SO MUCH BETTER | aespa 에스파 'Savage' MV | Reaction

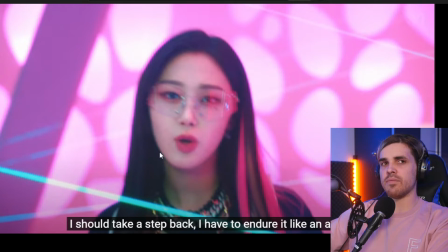i love that the lasers here are real and not cgi and some mvs we already saw that the lasers are fake i don't like that i'm not a big fan of it especially because it's such a simple tool to actually make real a bit of smoke a laser machine choose your color of
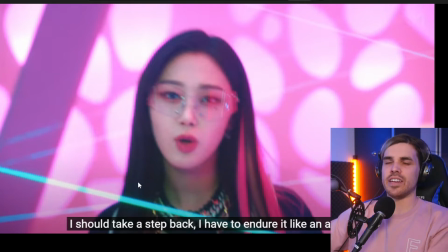liking and there you go they should not add fake lights to it it just looks terrible real lights have a different way of showing their light and here yeah this is just much better do it like this practical effects always win
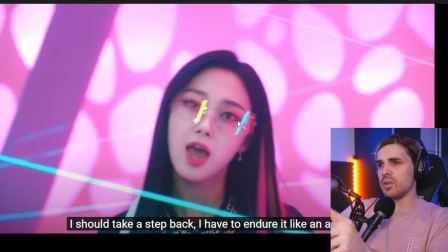again very impressive shot here on top of that before we go to that i'm wondering if these are somehow protective glasses because hey lasers are still dangerous guys you can literally lose your eyesight even with a simple laser like this if it hits your eye but i'm really just curious if these kind
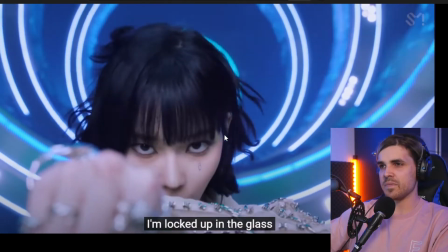of glasses exist in a fashion world maybe that's a market this is what i wanted to look at so we have this one shot where
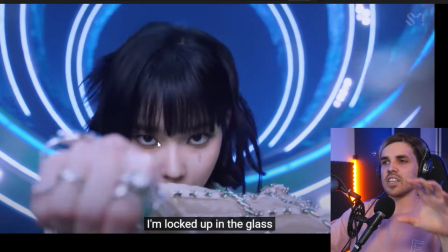we're looking at one of the members it's really just focusing on her and then the camera slowly moved backwards and then you can see that it's basically going
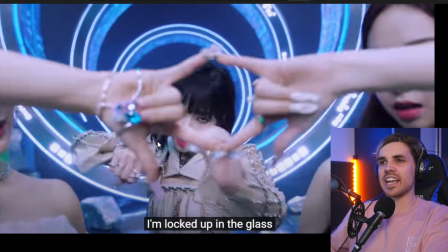through their fingers i mean that is so creative i've never seen it like this and the The most impressive part is, is that it's all just one shot.
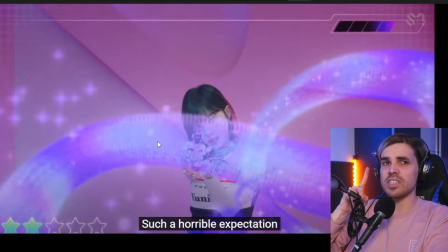Really good job in one take that looks really good.
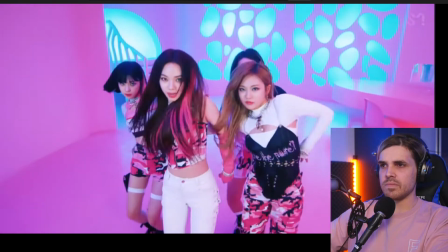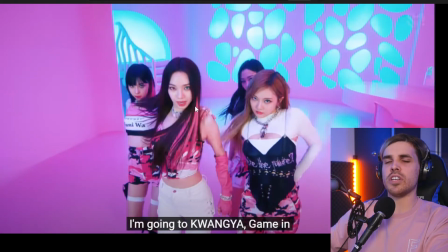Again, you can see that there's again this robot arm moving around here. It's just moving way too fast compared to a human. I might be completely wrong, though. I would have to see the making of. But if this is a robotic arm, I have to say, hey, it's a new technique. A lot of Kpop videos are using it. So why not?
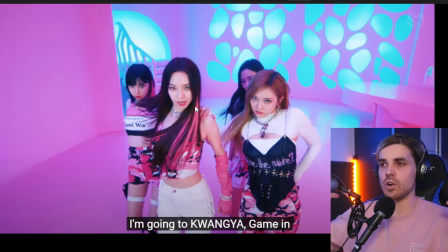I think there's a big market out for them for using these motorized arms for camera holders, but it's a new era. New techniques will come in and we all have to get used to it. They're just really, really expensive. I think the starting price is around $650,000. That's a lot of money.
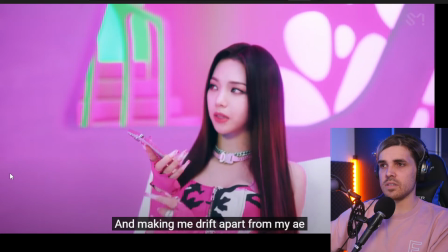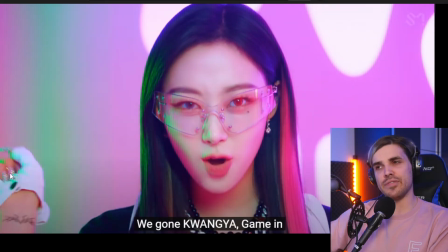GG to the iPhone. That phone is broken.
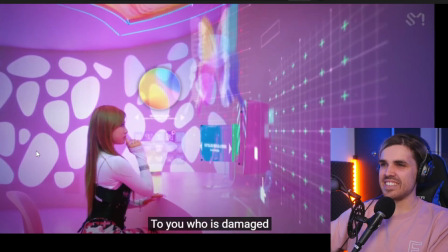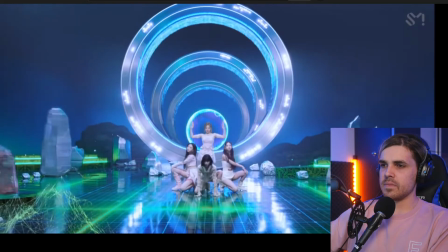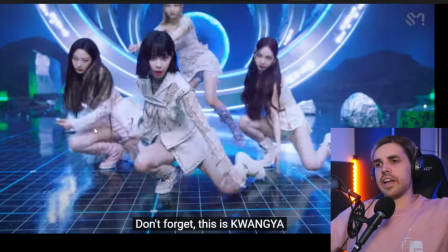I love that again this is now we're going to a few more hand movements with the camera work but I love that the camera is actually dropping its space a little bit to pick up the members that are lower. Good good job here. It's just making sure that it always picks up all of the group members in a good shot.
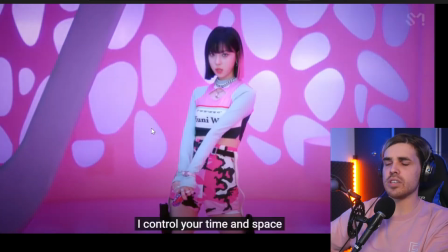Really really good. Really impressive this entire video so far.
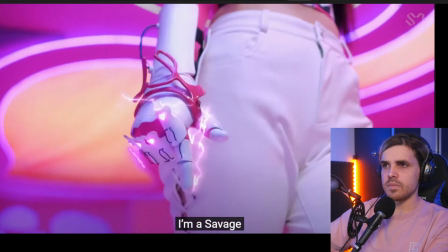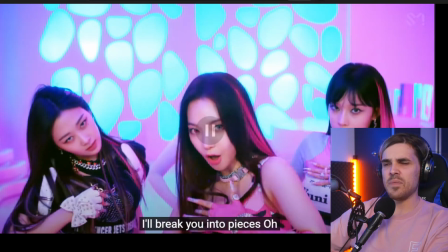Nice color change in the eyes. Does it actually hurt to wear contact lenses guys? If you know tell me in the comments as well i'm really curious because i might want to buy some for halloween but i'm
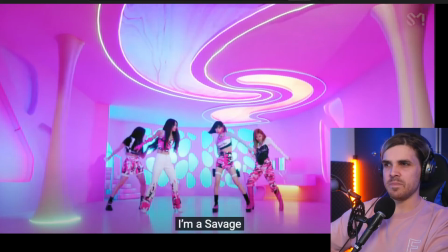scared that it actually hurts beautiful
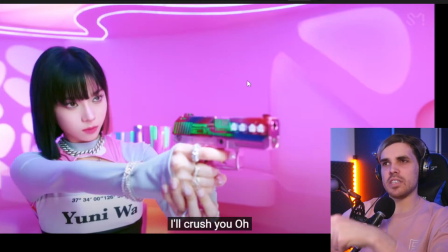neon colors by the way the one thing i want to say as well about the set we're going from basically a darker blue set to a very bright pink set however the colors are still very matching again having a good color palette can make a difference in how good one set
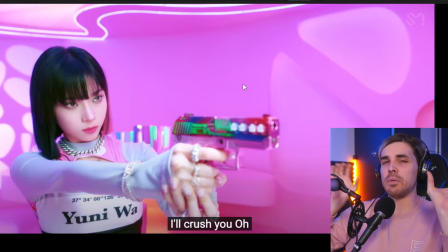looks compared to the other if you have very weird colors and they don't match and you base these sets on these colors they're gonna be really
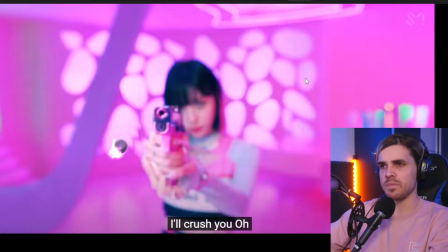awkward to look at this is very unique it's special and it's refreshing did you just hit a bullet
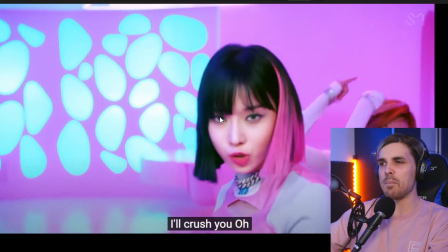wait did you just hit a bullet that
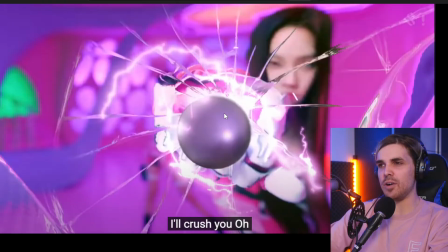is cool i have never seen that in any video about someone punching a bullet that's some great animation
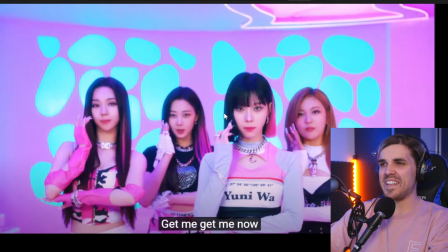there looks good you see how the camera is
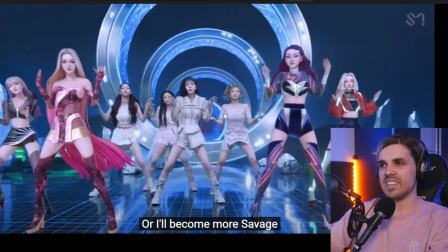following their heads splendid it's really good so